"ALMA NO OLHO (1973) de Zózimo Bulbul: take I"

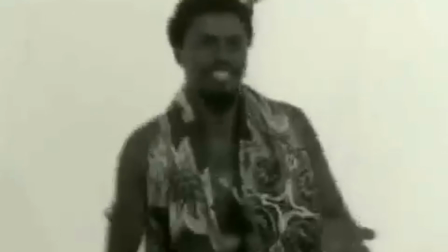Buscando as ancestralidades africanas e construindo novas existências,
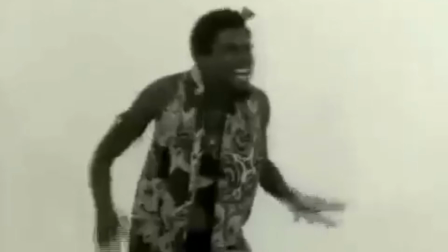o diretor se distancia de formulações da branquitude e já no início do filme é possível perceber isso,
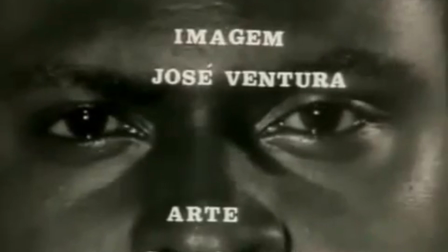pois se dá com o rosto do Osmo em close-up,
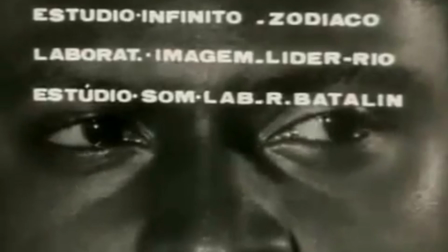evidenciando a imagem do negro que destaca os olhos dos personagens, olhando para a esquerda e para a direita,
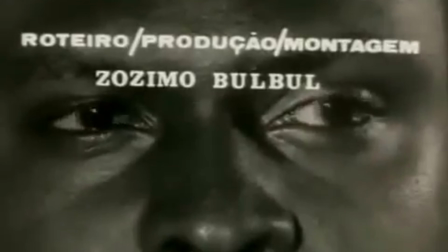de modo inquieto, lançando um olhar penetrante e questionador sobre o espectador.
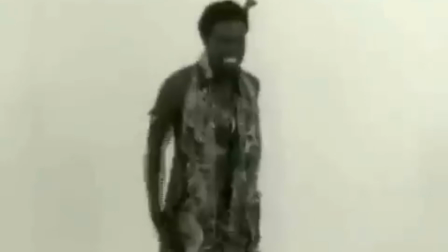Nesse momento, o personagem está em plena liberdade. Reconhece a sua existência por meio da autonomia do seu corpo.
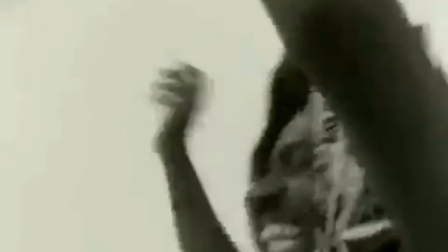Mais adiante, ele ensaia uma marcha lenta que é acelerada e se torna uma dança.
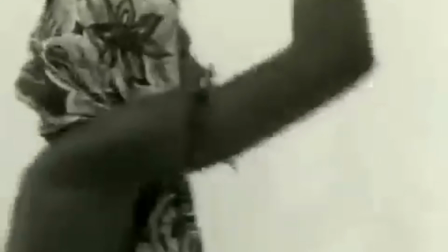Muito curioso que isso ocorra através da música Colossus Mamado, de John Coltrane.
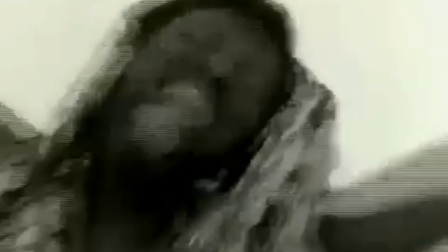Inclusive, o Osmo dedica o filme ao jazzista.
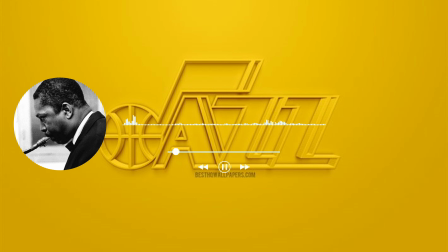Malita.
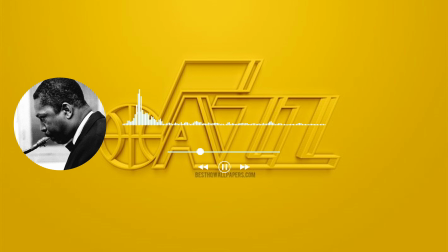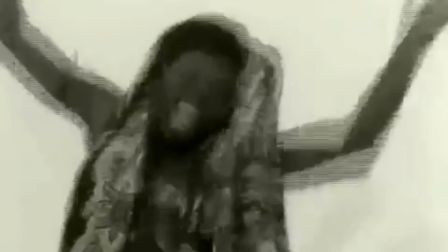Nesse momento, o diretor constrói uma forte imagem de um corpo belo, dono de si do negro, não é?
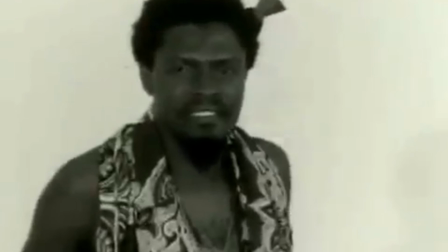Até que o segundo personagem já retrata um homem de postura altiva, trajando roupas de temas africanas.
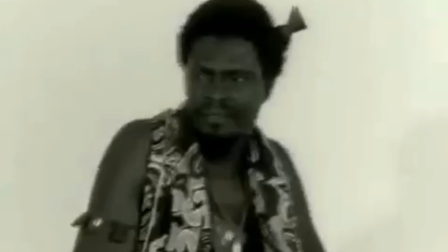Então essas imagens vão alternando entre a primeiríssima parte e essa segunda etapa, fazendo uma ideia de contraposição, de continuidade.
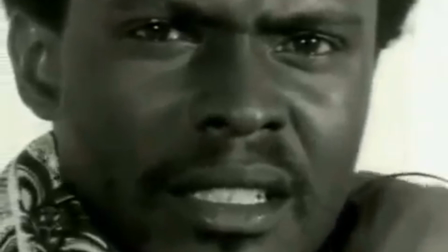E esse segundo personagem faz alusão ao negro detentor de poder, de alguma dinastia ou realeza africana.
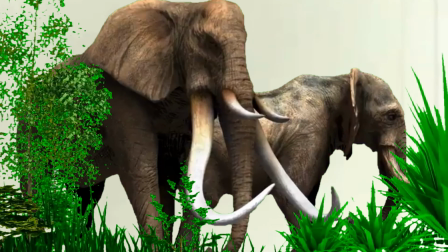Desse modo, Osmo nos convida então a conhecer uma África poderosa,
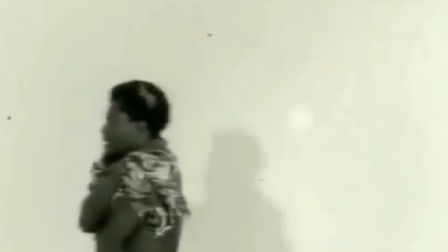contrariando todo o pensamento hegemônico que sempre subalternizou o negro e inferiorizou a África,
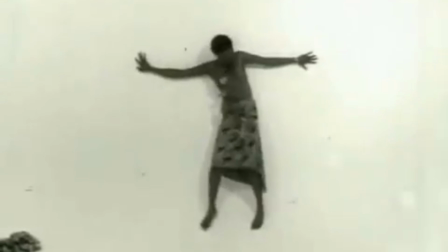como ocorreu no cinema brasileiro, desde o cinema mudo, passando pelo cinema sonoro até as chanchadas e o cinema novo.
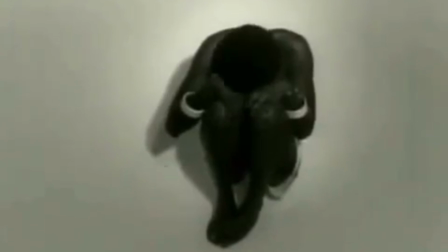Até que no plano seguinte, então, surge o desespero. Agora é o homem negro, sentado em posição fetal, desamparado.
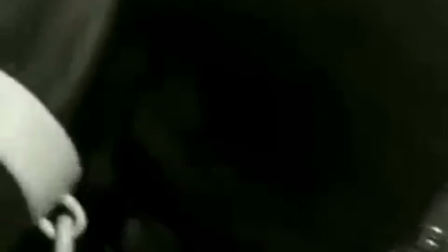E nessa tomada, os Osmo apresentam o negro já sequestrado, vivendo a diáspora e a loucura da escravidão.